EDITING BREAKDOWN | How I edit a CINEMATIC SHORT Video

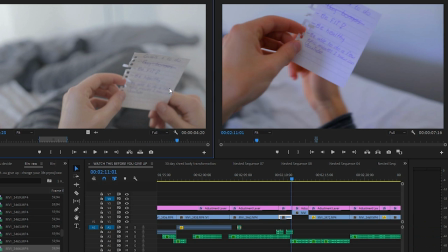Note that he wrote grabs it and then grabs it with two hands and then the next shot He has it
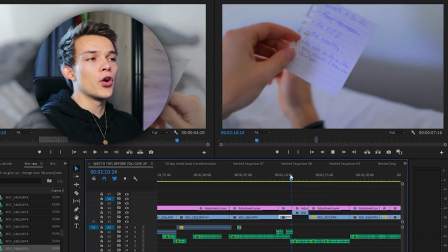in one hand so I had to cut it off early So the the motion wasn't smooth at all,
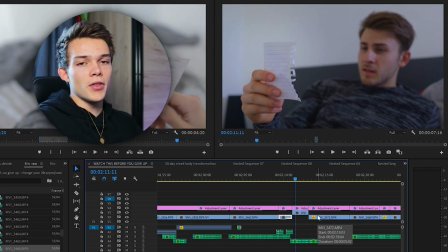but I mean I couldn't do anything. I didn't have any extra Footage of that with him just holding it with one arm, but this sequence is alright,
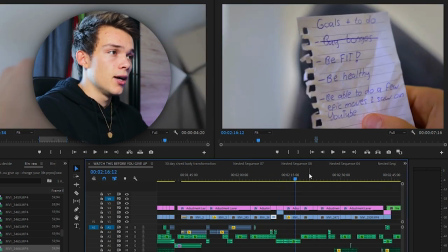especially for YouTube So I mean alright the bongos joke was one of those things that we
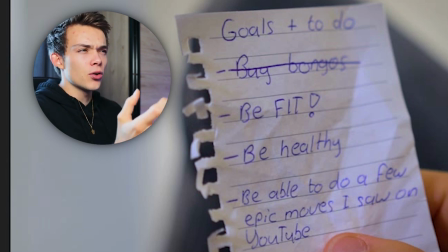fine-tuned here I think there was something else or I wanted to add something something funny I wanted to add something a little bit more. It was getting a little bit too serious Yeah, it was a bit too much I'd say too much of the serious stuff and we were thinking for a minute and I literally said
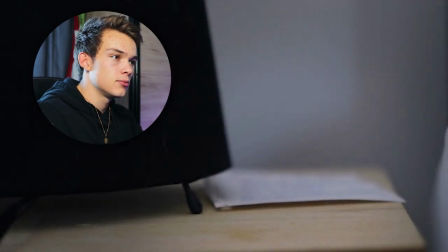what I say here See from the bongos you bought because you crushed it you like bongos but it turned out
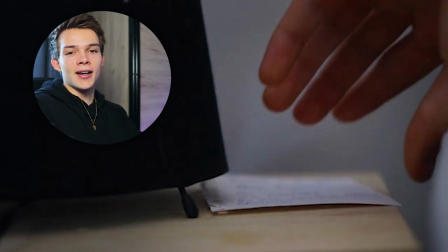you didn't like bongos I just said that like in one line and he was like yeah,
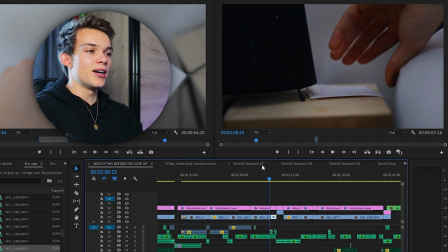and I still love it So I'm really glad it's in there and some of you guys really liked it as well.
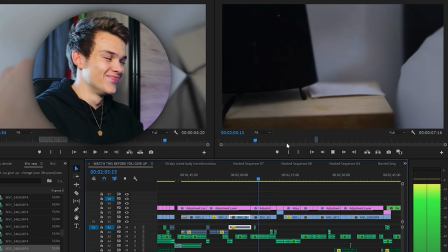You grab it No, that's the receipt from the bongos you bought because I don't know that you like bongos,
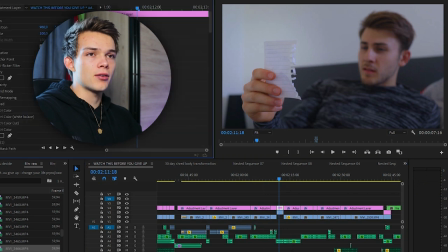but it turned out You didn't great joke also edit that mosque that I talked about the lighter mosque.
I edit that here Basically everywhere where the the node is I added the lighter moss So you're saving up enough time and
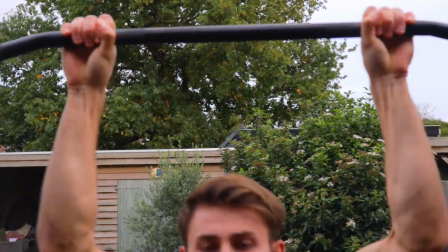energy for your workouts you start using a schedule you write down all your classes your deadlines
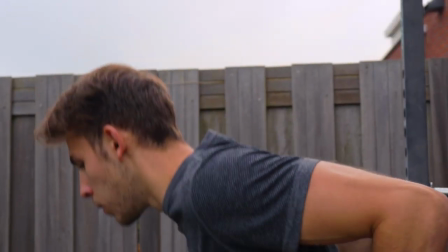Appointments everything based on your schedule. You can now fit in your workouts.
Hell yeah, and I actually got questions about this effect Individually, so I mean let's break it down real quick Just a left-to-right moving shot recorded on this thing as well
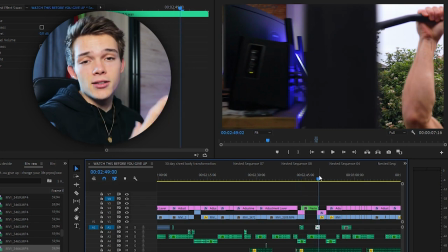into another shot recorded on that thing as well Into another shot recording on that thing as well.
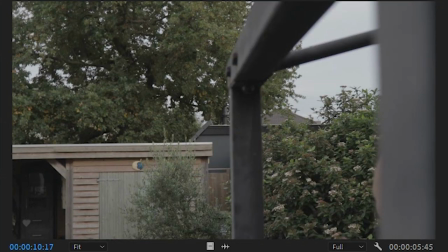Revealing project. This is the original shot. Just...
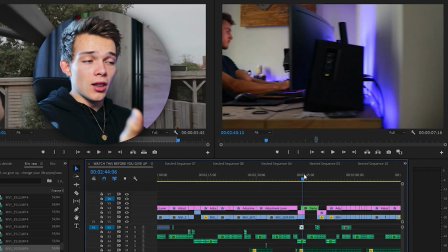left... to right. Added that on top of the left-to-right shot in the beginning and then added a
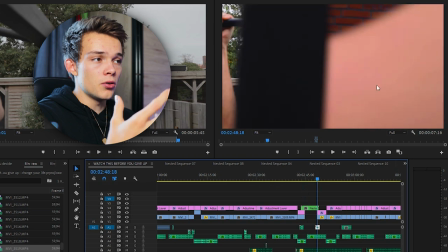left-to-right shot again below the other one and then you got basically the same effect, but...
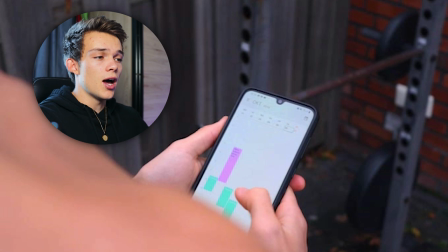But this shot you may have noticed the swiping doesn't make any sense
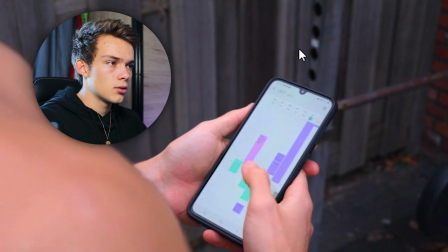deadlines appointments everything it's because it's in reverse because
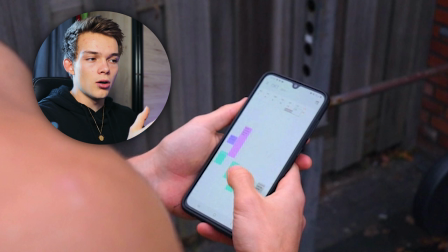I wanted the left to right motion to you know be smooth and fit with everything but I didn't have a left to right of the schedule thing so I had to reverse it and make it into this I don't care pretty easy shot but really epic because Again this thing next sequence alarm goes off now.
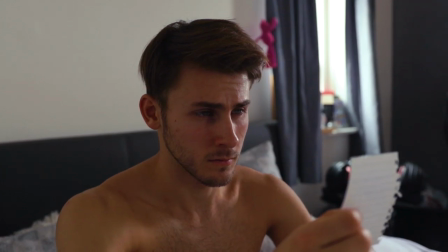You wake up with a purpose You look at your to-do list that you've made you get to work alarm shot Wake up shot.
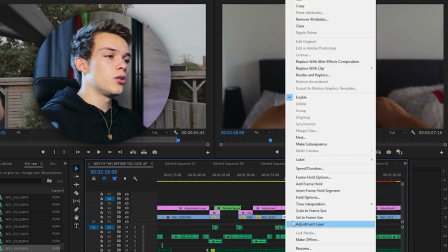We actually wanted to do something different Following him getting up, but that was just way too high-end And I think we could have pulled it off with this thing or something else
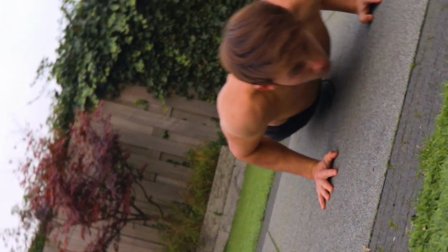But I mean not enough time again the mosque it's time for a workout You start to create a habit a routine you actually start learning more You
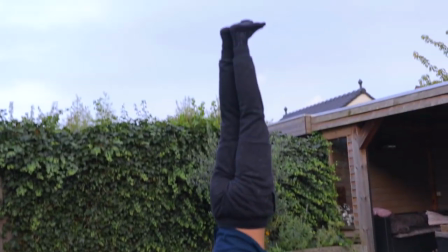actually finish stuff on time and you learn how to handstand you learn how to front lever How to muscle up
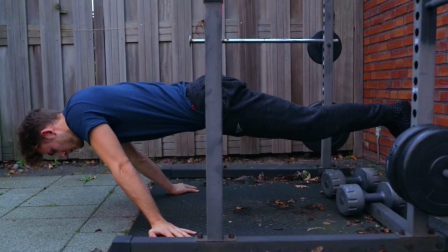And you can even planche No,
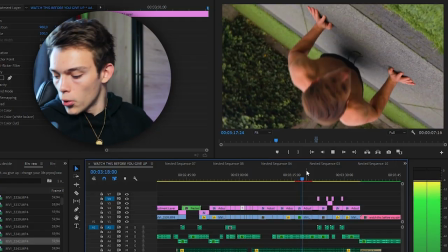of course not a planche takes years and years of daily training and you will never get it this role thing Made but this also as you can
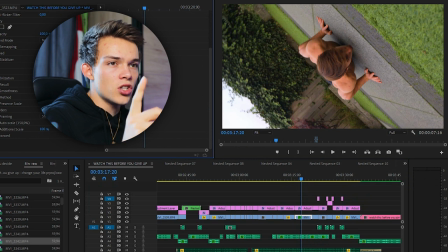see here. There is a green effects thing there I added some warp stabilization and actually did a really decent job and yet another directional
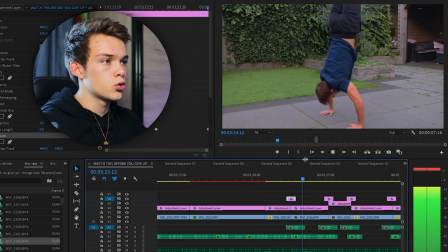blur and a little bit zoom in zoom out action to You learn how to get cool another whoosh front lever epic over-the-shoulder shot another
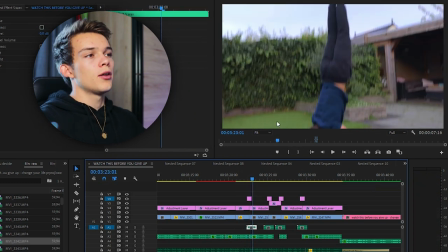Directional blur zoom in thing as you can see here And you look so it just like flows a little bit better And I use that for every single whoosh to make it flow better And these are really easy to do actually the whoosh but I mean I like to give it a little
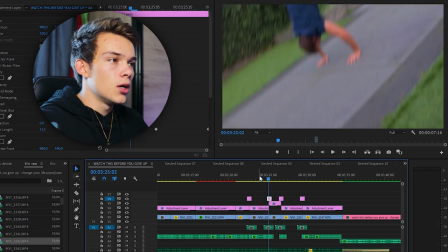bit of an extra thing as you can see here. I didn't have to front I I sort of like drop the camera.
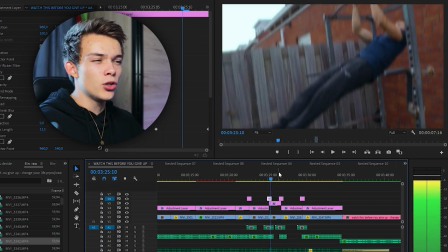I give it that effect. I really like that I love that for the other ones because I wanted to go that a little bit faster
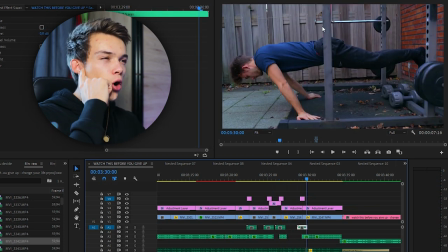How to muscle up boom and this shot was pretty funny cuz I mean at first you don't really see the bands there I mean if you yeah took a few takes but now the last sequence, the last scene. Damn! And I'm gonna play that in full right now.